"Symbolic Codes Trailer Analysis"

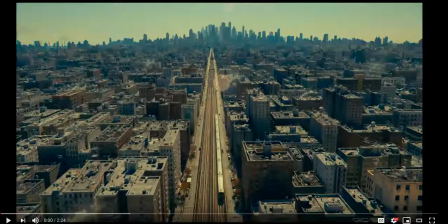Hi everyone, this is just a video talking through the way I would go about analyzing symbolic codes in a trailer which will hopefully help you when it comes to analyzing a trailer of your choice for the next task. The trailer I'm focusing on for this is the movie Joker and I'll
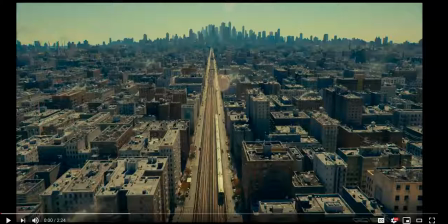play the trailer and I'll pause every now and then to talk you through an analysis of symbolic codes.
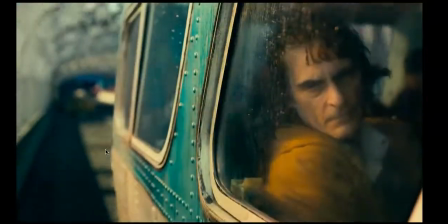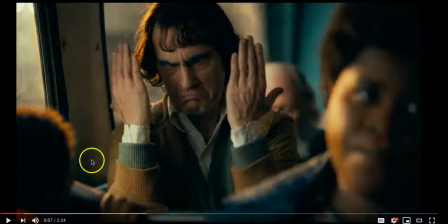so the very opening of this trailer establishes the setting and the protagonist's place within that setting so our color palette is mainly comprised of browns here in terms of the city itself and Joker's costume and this is emphasizing a
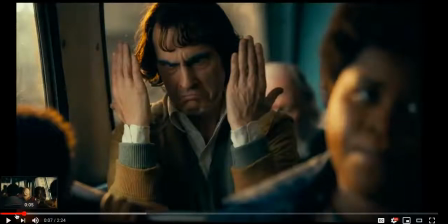sense of decay in the character and decay in the in the city as
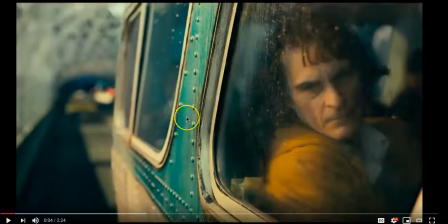well especially where you look more closely at the makeup of the frames So that's the mise-en-scene. You can see a layer of dust here across the window and there are shadows across Joker's face indicating that sense of unease within the character.
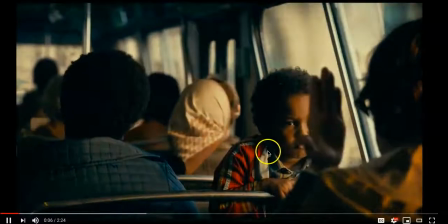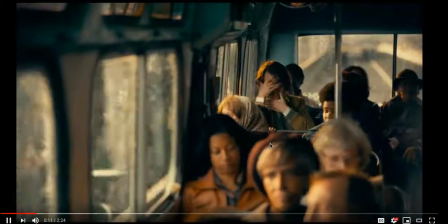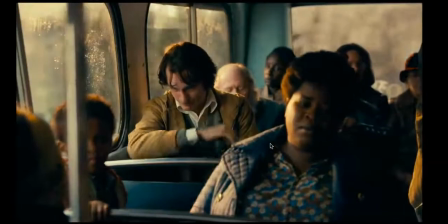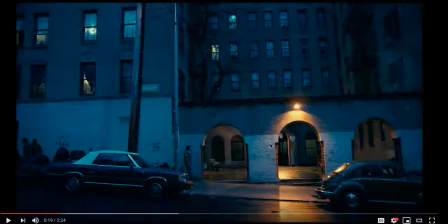So this shot is using cool tones to emphasise that intense loneliness of the character and the way that the actor, Joaquin Phoenix, uses his body also contributes to this so he walks slowly he's got no real purpose
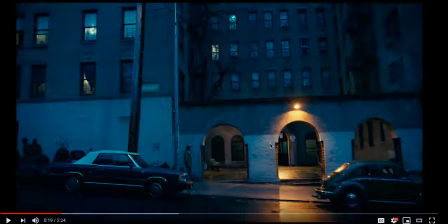and he's slightly hunched over and of course those technical codes are also contributing to this so we've got um an extreme long shot here or a long shot showing how small that character is within the
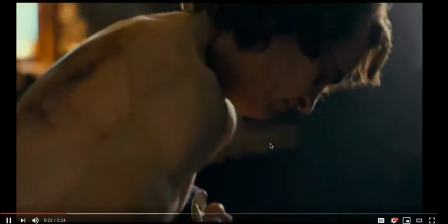frame so
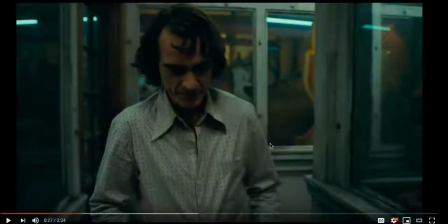the way that joaquin phoenix is laughing here seems very detached which is especially clear when his face returns to a serious expression immediately after. Perhaps even the expression is a little bit pained and we can understand that this character is
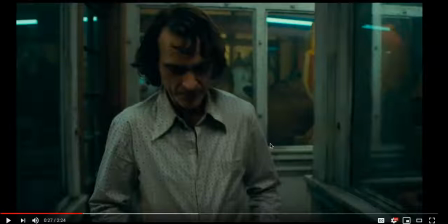unhinged and not in a sound state of mind and the use of mise-en-scene also contributes to this. So you can see paint peeling off walls, lots of shadows and again there's that sense of decay and moral ambiguity.
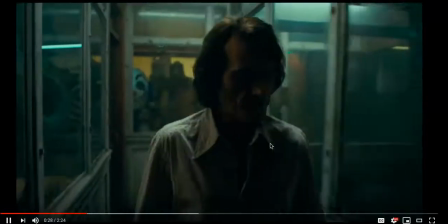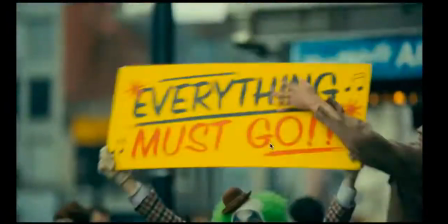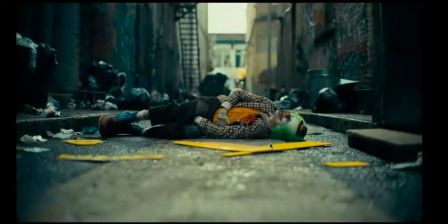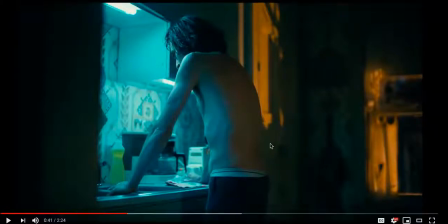So this frame uses a really interesting lighting setup where we have warm tones on one side of the frame and cool tones on the other side and it's all in that kind of low-key lighting and we've got the character in the middle of that, so in the middle of those two types of lighting,
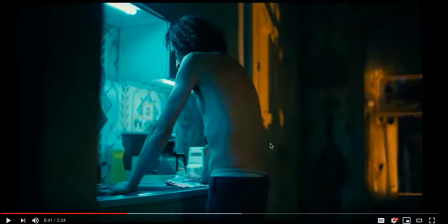showing that maybe he's wrestling with two sides of himself but he's also facing the cool tone, which is maybe an indication that he's going to head down that dark, cold, unforgiving path. And Joaquin Phoenix's stance here, hunched over, also portrays that sense of someone who's wrestling with his own thoughts and feelings.